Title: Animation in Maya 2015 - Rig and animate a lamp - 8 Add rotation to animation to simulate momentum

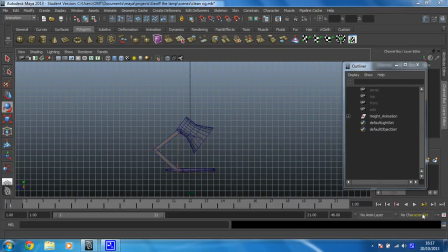0:01 Okay, let's see if we can add a little bit of momentum to this lamp now. Okay, but before I do, in the last video you'll have noticed that I had a little bit of a twitch in the foot. The fix for it was, and it was my own silly fault, because I put the keyframe on 17 there were two keyframes far too close together to keep it consistent.
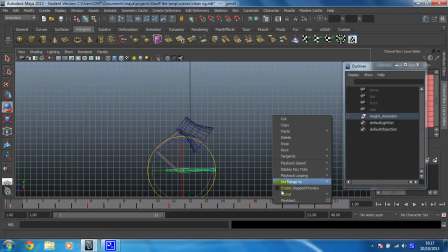0:20 So I deleted it off 17 by right clicking and going to delete and then I just set a new keyframe on 16. So that sorted that out. Right, let's get some rotating going on. So, let's be on frame 1. Now again, we want to add animation to everything, so we're going to need something new to add animation to.
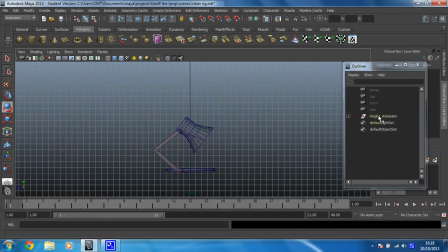0:38 So, we're going to have a new group. To do that, we're going to put our height animation group into a new group. So, select it from your outliner, press Ctrl and G, and then you'll see we've got a group within a group. So, I'm going to call group 1 rotation animation.
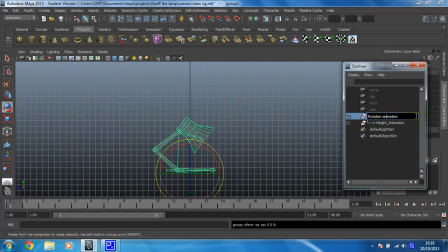0:58 Obviously, there's no k in that word. There we go. Okay. Now, before I animate anything, there's one problem I need to sort out. I want to rotate, but at the moment the pivot point is right at the bottom, which means he sort of rotates around his foot, which in some instances might be useful.
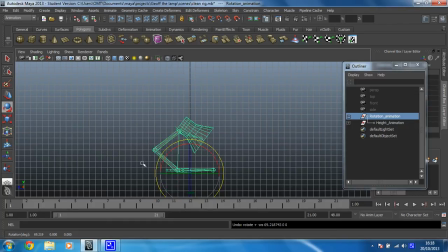1:16 For this one. It's really not. So we need to move the pivot point back into the centre of the shape really. So to do that you just click on modify and then find centre pivot and give it a click. And that's much more central now which makes rotating far easier.
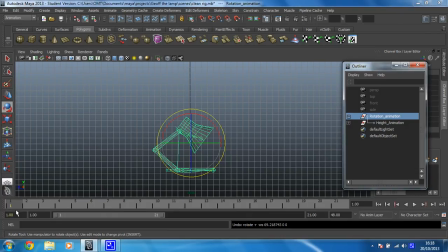1:31 So making sure you've got your rotation animation selected and you're on frame one you can just press S because we're happy with that. Frame six we're going to rotate it forward and the reason for that is to make it look like as he goes forward he's got a bit of momentum,
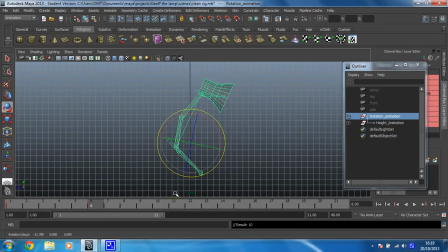1:47 so there's some weight to this. Frame 11, I've set a keyframe there before I move on. Frame 11, put him back to be straight again, as straight as you can and press S. Frame 16, just rotate him back a little bit.
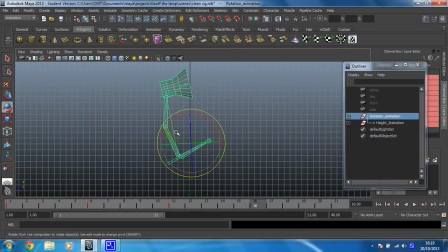2:06 I've already rotated him quite a lot just using the animation I've done so far, so I don't need to move them back too far on this one. Press S and then frame one, we're going to copy and paste. There we go, so all that rotation should be nice and happy.
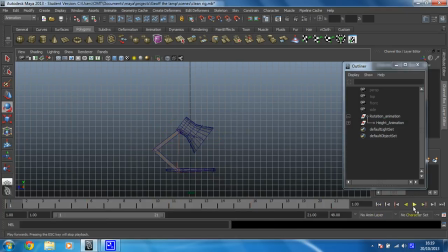2:24 So, again, we'll give that a play and there you go. You can now see, hopefully, it'll be more evident once we get it moving forward, but you can see that it looks a bit more like there's some momentum being built up. Lovely. Okay that was a nice easy step.
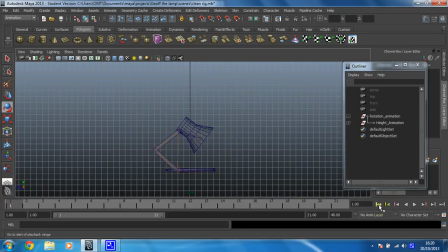2:43 What we've got to do next then is get the head sorted so we'll do that in the following video.